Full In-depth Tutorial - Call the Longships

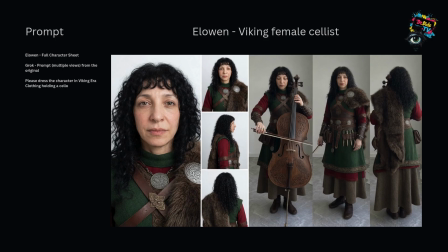4:08 Now, one thing you may notice about some of my characters, they do actually look like myself, and that's because I've used a base image of myself to model a lot of my female characters from, so that I don't violate any copyright laws.
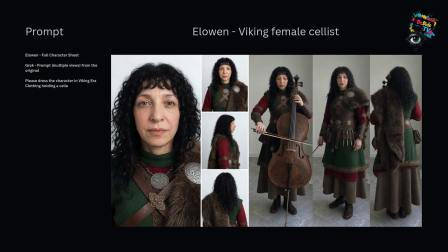4:24 So I am giving myself full consent to use my own image as my female characters.
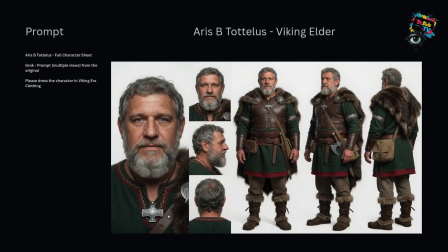4:30 Then we have the old wise gentleman who I actually modelled on Aristotle. So his name is Aristotle, is my old Viking elder in the video. I wanted him to look ancient and knowledgeable with grey hair and a beard and weathered skin, and again that quiet, intense kind of stare.
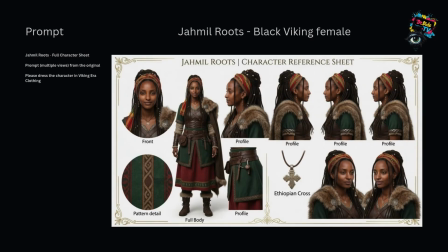4:49 Then we move to Jamil Roots. So Jamil Roots is an Ethiopian Viking warrior woman with braids. She also has a sword, so she's in the sword scenes with Isaac Vox.
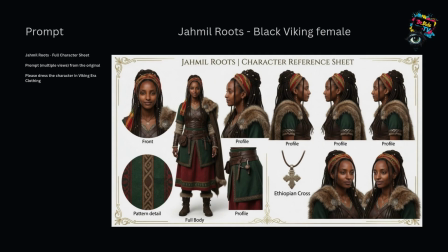5:02 And she's got traditional Viking clothing with some traditional Ethiopian inspired details like a cross necklace and patterned fabric. So her father is Jamir Roots,
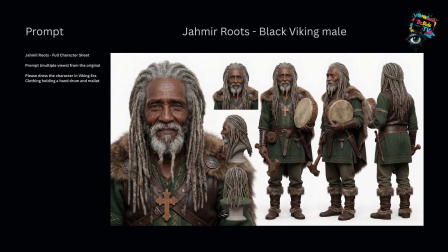5:14 who is my older Viking male with grey long braids, who's playing a drum. Jamir actually has his own channel, which he does reggae music and will be accompanied by Jamil at some point,
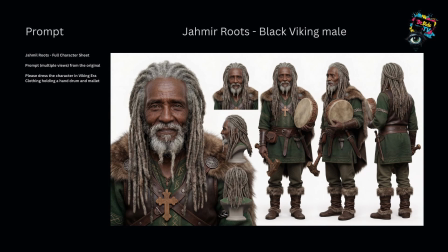5:29 so keep an eye out for that one. So they are my characters who are in the video. There are 8 of them altogether. So I use this full set of character sheets for Call the Longships, and if you want to see the finished music video,
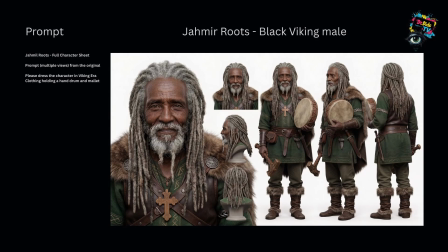5:47 it is at the end of the tutorial in 720p, or you can go to my Rad TV or my YouTube channel and the full video is on there. So that's how I generated my characters, all using Nano Banana and doing the character sheets to keep the consistency over scenes.
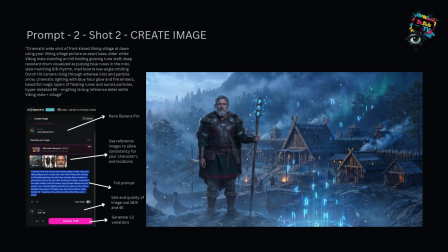6:04 Next we come to prompt 2 shot 2, and this is a opening shot basically using Nano Banana. This is the moment where Arisby Totulus, the wise old elder, appears from nowhere and is overlooking the village at dawn.
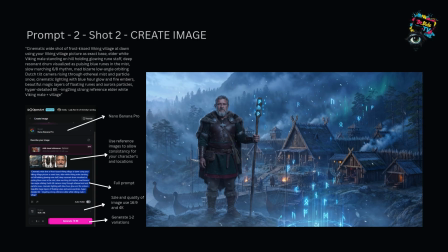6:21 I use the original village image as a strong reference and the character sheet and a close-up image of Arisby Totulus so that him and the location stayed consistent. I also added glowing blue runes and an aurora to start bringing in that magical feel.
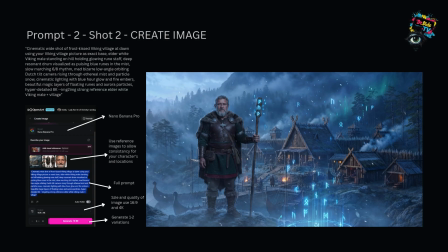6:38 So that is my reference image. Then what I did is I took shot 1 and 2 and combined them as a start frame and an end frame. And this is where it gets a little bit cleverer. So instead of generating a full video from scratch, I used the start frame and the end frame technique.
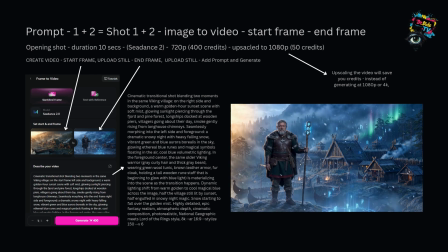6:55 I took the first image and the second image and I let the AI blend them together into a 10-second cinematic transition.
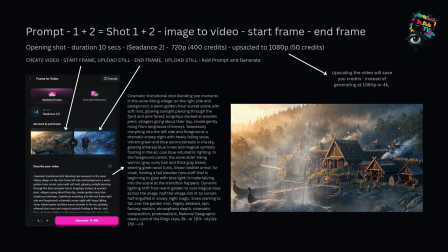7:04 So this saved me not only a lot of credits but a lot of time.
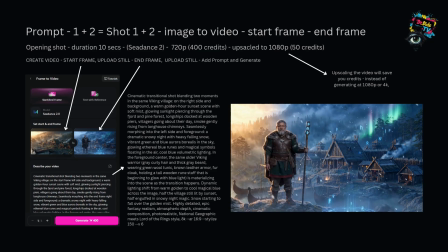7:09 I generated it in 720p first and then I upscaled it to 1080p afterwards.
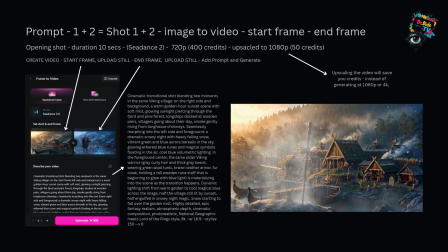7:15 So that's currently one of the cheapest ways to get good quality. In OpenArt you can actually upscale every single video that you do to 4K also,
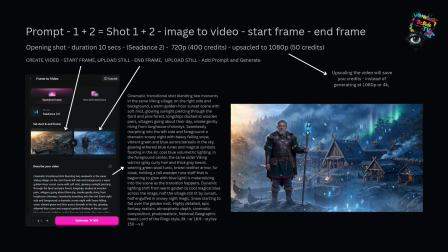7:24 so you can get a better quality across your images.
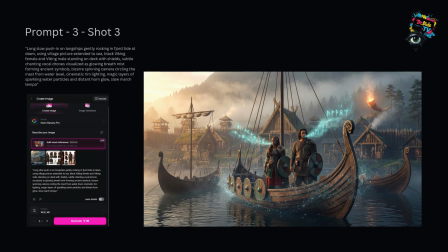7:29 Prompt 3, shot 3 is a slow dramatic push in on the Longships gently rocking in the fjord. I put Jamil and Isaac standing on a deck of a ship with their shields, and I added subtle chanting visuals, glowing breath, mist turning into ancient symbols, and the camera moves in slow, bizarre,
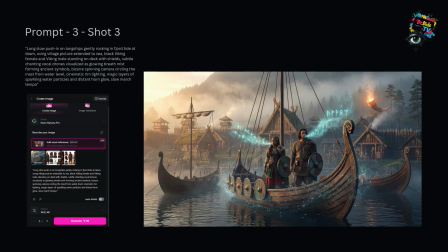7:48 spinning motion around the mast to give it hopefully an epic feel, rather slightly unsettling Viking feel. At this point I took shot 2 and 3 combined,
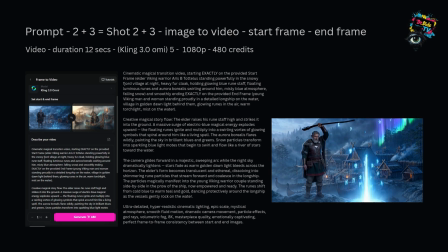8:00 and this is one of the transitional shots in the videos where it's a start frame and an end frame,
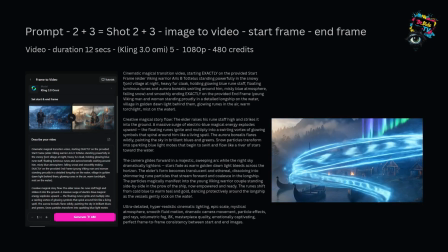8:06 but this time with a proper story. So Arisby Totulus raises his glowing rune staff and releases a huge surge of blue magic.